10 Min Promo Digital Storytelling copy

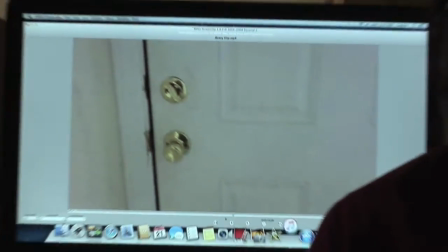And this shot right here was it was also another shot that builds tension as well, because you got the camera following his hand going towards the door, because you don't know what's going to be on the other end. And because of the other shot, you assume that I'm going to be there, because that was what the other shot was. But it's pretty much like grabbing the audience. Like I feel like at this point I had the audience's attention, like who's going to be at the door, what's going on. And as you can see at the beginning of this scene, after the knock, that's when the audio started. So what I'm saying, you can always use audio to set a certain type of mood for the audience.
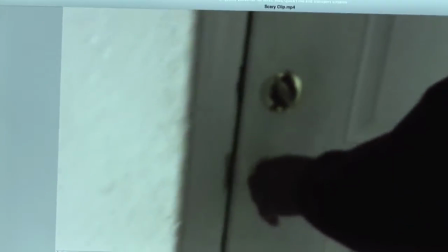What's going on? My name is James Jones, and this year in digital storytelling with Professor Smith, I actually learned a lot because I didn't know too much about making videos or even how to start out making a video. And he actually taught us a model. It's called the free tags model. It's pretty simple. It's just a triangle. At the bottom left of the triangle, you have your exposition, and that's pretty much telling like the beginning of your story. And then you have your rising action, building up to the top of the triangle, which is your climax. After the climax, you have your falling action, and you end with the conclusion. And you can pretty much use that guide to tell any story, using any type of medium or whatever. That's just your basic tool to tell your story. I actually got to work with a few different projects. My gift is not really shooting a story from like with the different angles. I'm more of a find a video, chop it up.
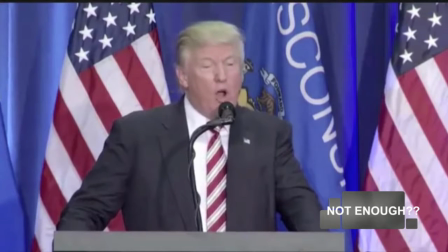The problem is that there are not enough police.
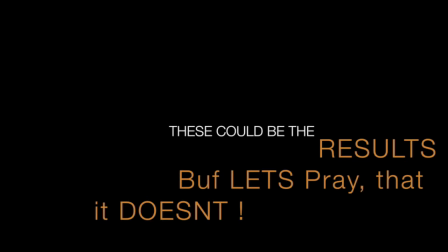You can still use the free tag model to that's a way that you can chop it up, tell your story however.
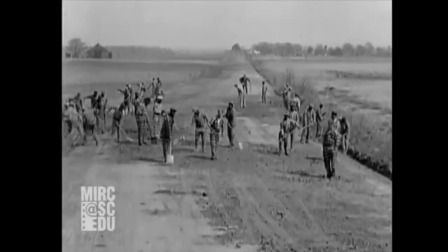Breaking rocks out here on the chain gang, breaking rocks and serving my time. Breaking rocks out here on the chain gang, cause they done convicted me of crime.
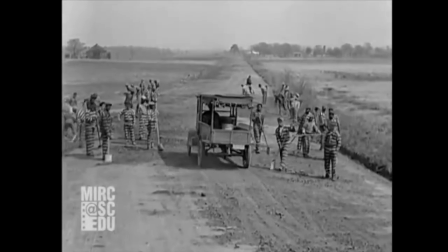I hold it steady right there while I hit it. Well, I reckon that ought to get it, been working.
That's pretty much what we learned this year, shooting a bunch of different types of stories, and that's it.
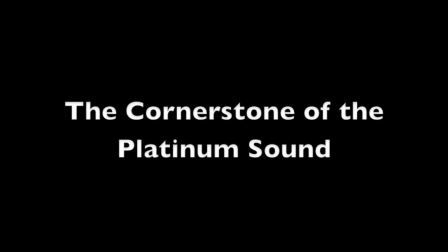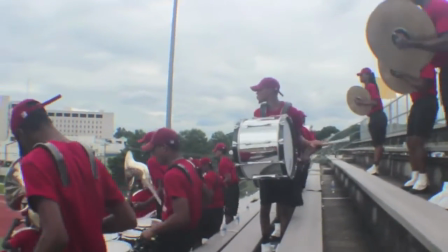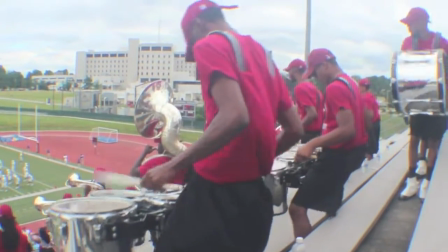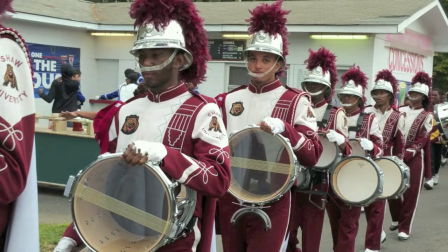Shaw University in Raleigh, North Carolina has a rich history and a lot to be proud of.
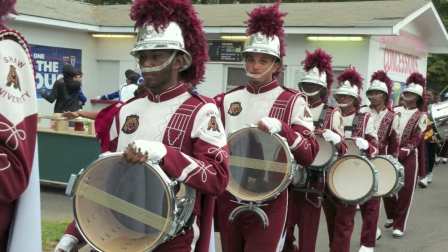A huge source of pride is none other than the Platinum Sound. This is the Shaw University Marching Band.
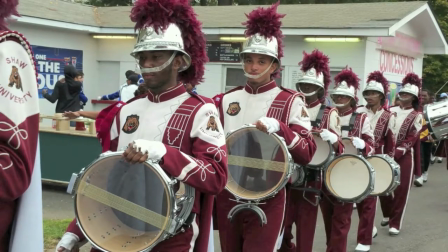Several components make up this awesome band.
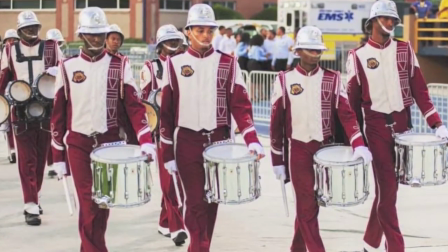While the brass, woodwinds, and all other parts are important, the foundation and heartbeat of the Platinum Sound is the drumline.